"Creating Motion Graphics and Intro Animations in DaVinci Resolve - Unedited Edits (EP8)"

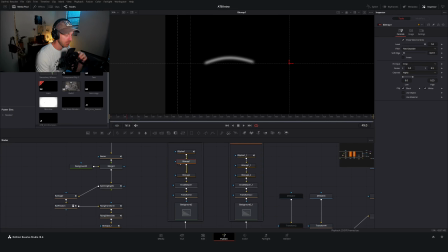715s
So if you had, for instance, a video that was in full color and you wanted to convert it to a mask, what a bitmap node will do will change it to purely black and white
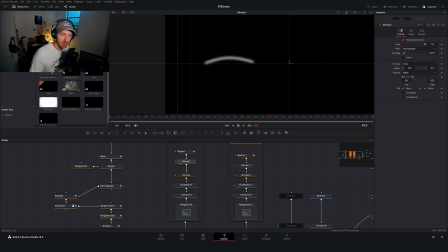728s
channels. And then when you play with the threshold and by messing with the different settings in here, you can play around with how your mask has ended up being generated. It'd probably be better to watch like a full tutorial on what like bit mapping is,
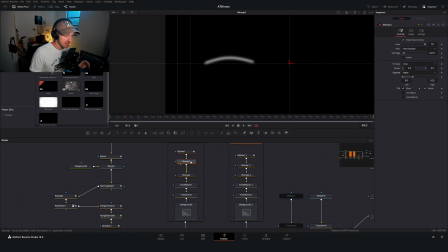745s
but essentially what the effect of this does is it will take our spline animation here and it's going to blur it out so that
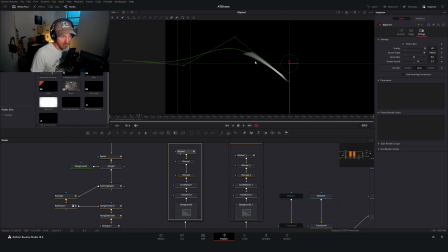758s
instead of having this kind of fanned out faint object, we make it more binary. So we either have yes blurred or no. And then we apply another bitmap node to turn the edges of this one to solid white edges.
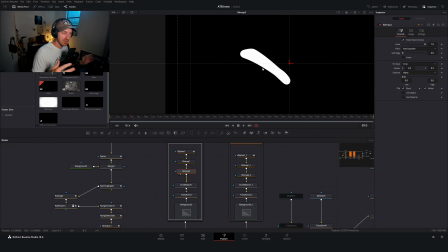776s
So you get that like broad brushstroke look instead of like a motion blurred transparent look. I would watch Peach's video to get a better understanding of how this works and how you apply it. But in essence, you do the B-spline node and then 2 bitmap nodes.
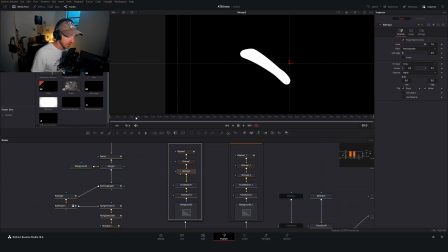793s
And then what I did after that is I used an erode dilate node because originally when I look at this line, it is a chunky boy. So I thin it out using an erode dilate node and just bring in the borders in. And then I had a transform node here just in case I wanted to reposition this or make it bigger or smaller.
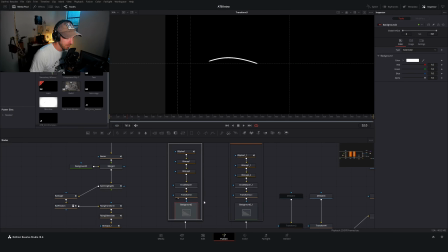813s
But I only ended up making it just a tad bit bigger. And then we feed that into our background node for the color.
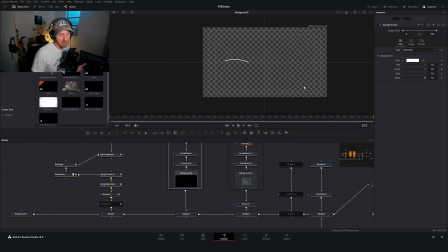819s
You could really feed this into anything, but the background node is nice because like if I wanted to, I could make it a different color or gradient or whatever. So yeah, that was in essence the table path node breakdown.
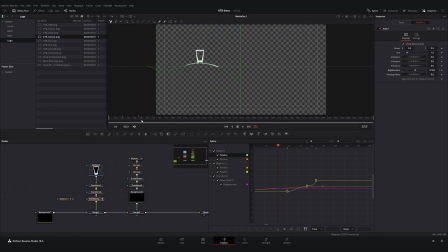832s
All right, so I ended up going back and forth a little bit with kind of fine tuning the table animation, but the next step was to animate the shot glass sliding on it. And one of the things that I struggled with, and I don't know if anybody else out there has a better solution,
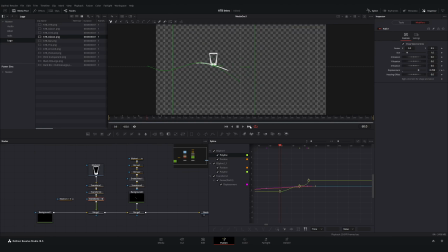848s
is that I really wanted to just link the path of my B-spline to the path that the shot glass is able to slide on. Because when you mess with like the center property of any of your nodes,
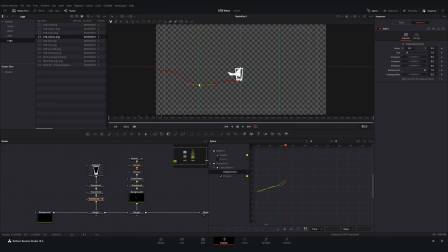864s
like a transform node or even your media node, there's a way to link it to a path. And so what I had originally wanted to do was just link the 2 paths, and I was like, this will be super easy. Once I animate the path once, even if I change it down the road, like I can just link it to the shot glass and then it changes it for both.
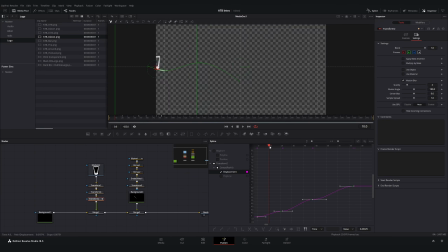884s
But I had a really difficult time doing that, so I ended up hand animating the shot glass path, and the animation process I think is pretty straightforward. The only things I changed over time were its position, going left to right.
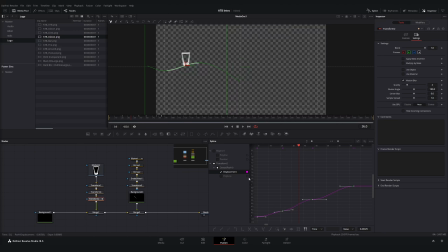900s
And what I'm doing right now is I'm kind of fine-tuning that position and the speed that it's going across the line in the spline window. So trying to give it, make it feel, like it's sliding into the trough and then slowing down at the peak and then kind of accelerating towards the bottom.
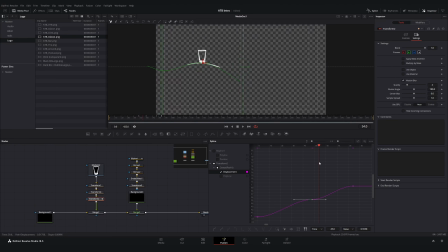918s
So that's what I'm doing. And then the other thing that I did is I end up animating the shot glass angle very slightly so that it feels like, it's kind of tipping left and right. It's not something that's very pronounced,
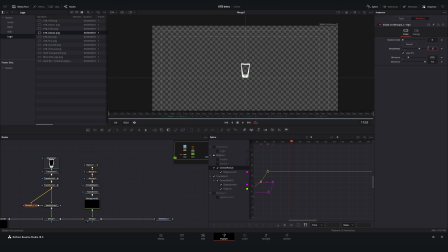933s
but I think it just adds into the final look and effect of the shot glass. And once we do that, we go into it actually launching in air.
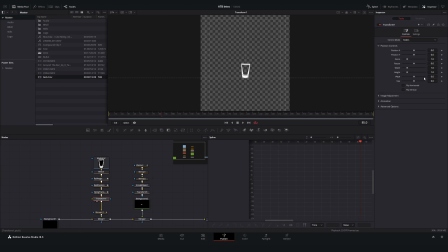945s
And if we skip forward just a little bit, what I'm trying to do right now is make this like in-flight animation.